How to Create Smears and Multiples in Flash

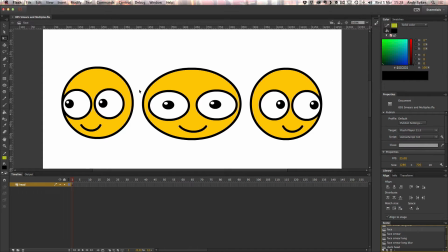This is exactly the same as with the star, but we've got this face that I've drawn. You might recognize it from my lip sync tutorials. At the beginning, our face is looking this way, to the left, and you can see that these are all just drawing objects.
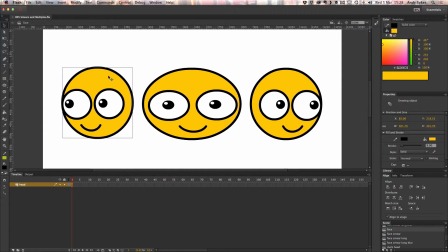If you don't know how to use drawing objects, make sure you check out my lesson on drawing objects in Flash. In the middle, we've got the face looking forwards, and I've just used the transform tool to stretch it horizontally.
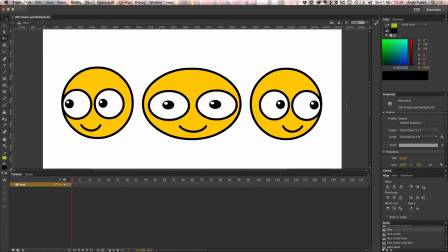And in the last frame, we've got our face looking to the right, and it's back to its normal shape.
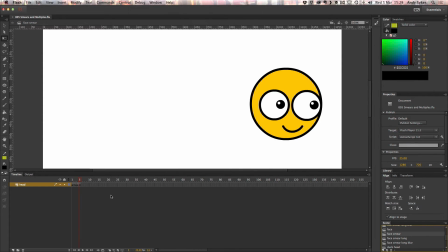Let's take a look at what that looks like animated. You can see that we've got that really cool stretch.
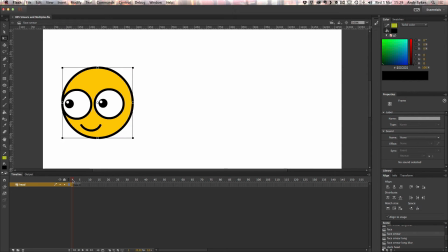Basically, our head is turning around from looking left to it's looking right.
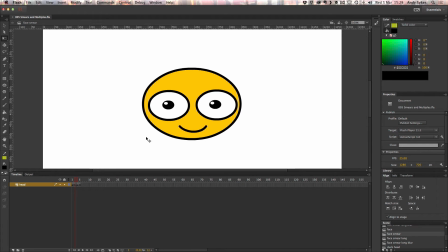But we've got this stretched middle keyframe where it's looking forwards, but it's traveling so fast that it's stretching out.
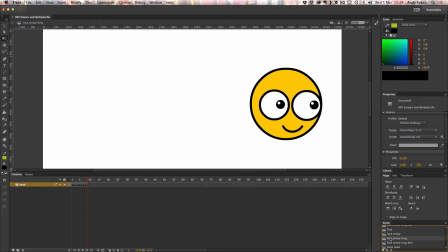There we go. Let's look at a more exaggerated example.
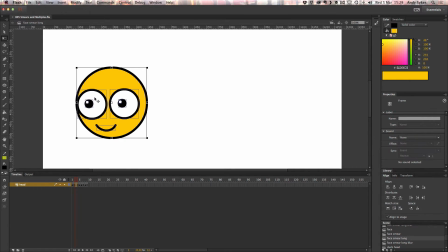This is our first keyframe. In our second one, it's exactly the same size. It's not been stretched at all, but our eyes are moving a little bit more into the center, and it's moved to the right a little bit.
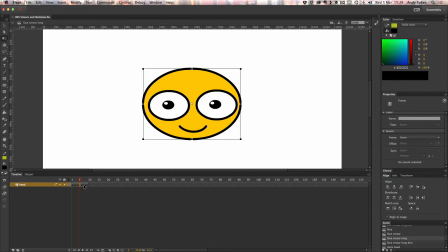Then we've got our super stretch keyframe, just like before.
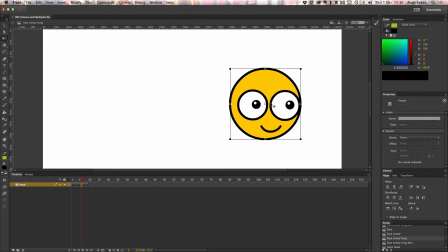Then we've got this keyframe here, which is just moved slightly to the left, and the eyes are a bit closer to the center. So let's take a look at that. You can see that's made our animation a bit more sophisticated.
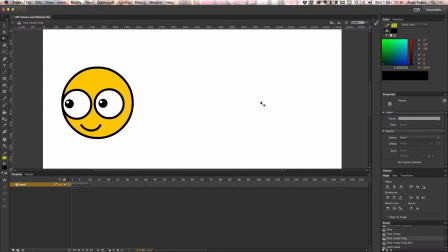It's making that turn of the head look really, really nice and kind of stretched out and smeared. Let's take a look at what that looks like with a blur in the middle, like so.
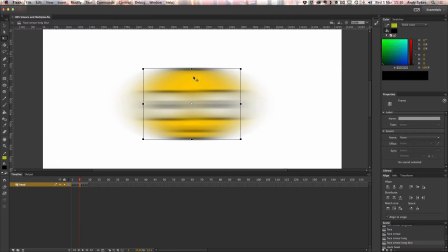So just like with the star in the middle, I've applied a blur by turning this face into a movie clip,
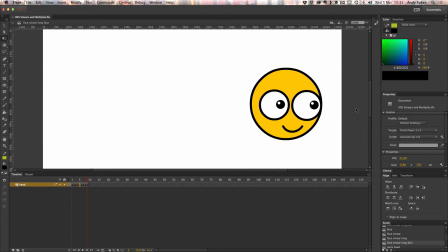and I've blurred it horizontally. So we get this really cool kind of whooshy feel to our animation. And really, we haven't done more than a couple of drawings using the most basic tools in Flash.
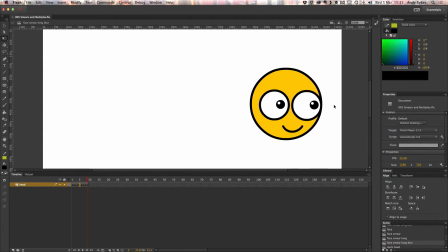So even if you say that you can't draw, I'm pretty sure you can use the free transform tool and you can convert something to a movie clip.
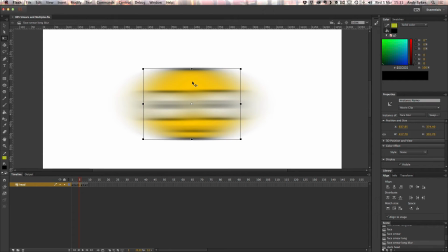If you don't know how to use these movie clip filters, make sure you check out my lesson on movie clip filters.
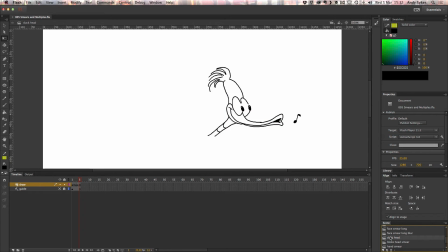So that's smears. Let's take a look at some examples from the Animators File Kit that show some multiples. You can see here we've got this duck's head, and in the middle keyframe, not only is it smeared and stretched,
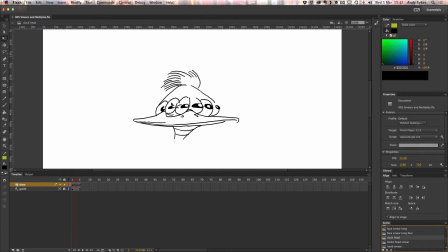but there are multiple versions of this eye. When we play it through, we get this really cool effect where it looks like it's blurring as it moves across the screen.
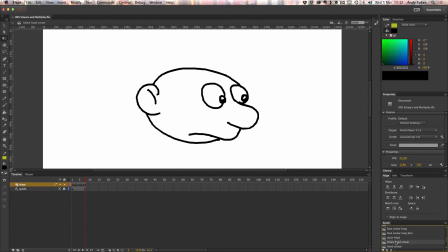Let's have a look at this bloke here. This is also from the Animators File Kit. I've just traced over it. So you can see this is our original frame, and the eyes are stretching out there.
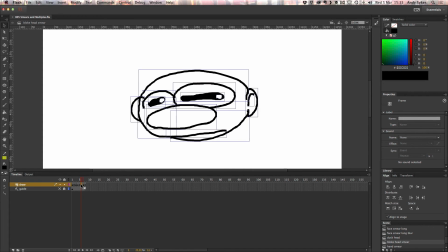So that's more of a smear than a multiple. And then as he moves back in the opposite direction, it smears again.
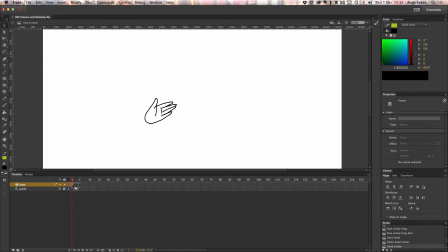Here's a hand smear. You can see that originally it's a normal shape. Then in the middle, it's all stretched out. And then at the end, it's back to a normal shape.
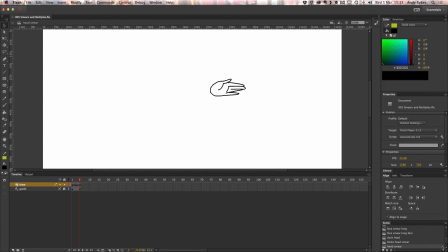There we go. Let's take a look at this hand slam. Again, this is from the Animators File Kit. This has some multiples in it. When I play it through, see this hand is slamming down on this wall.
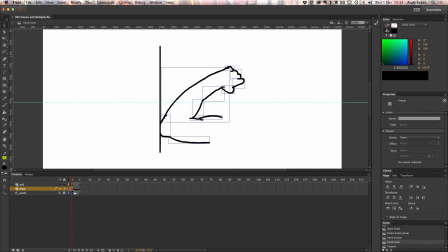This is the first keyframe. As we move very quickly towards the wall, we get these multiple versions of the knuckles and a couple of multiple lines of the arm.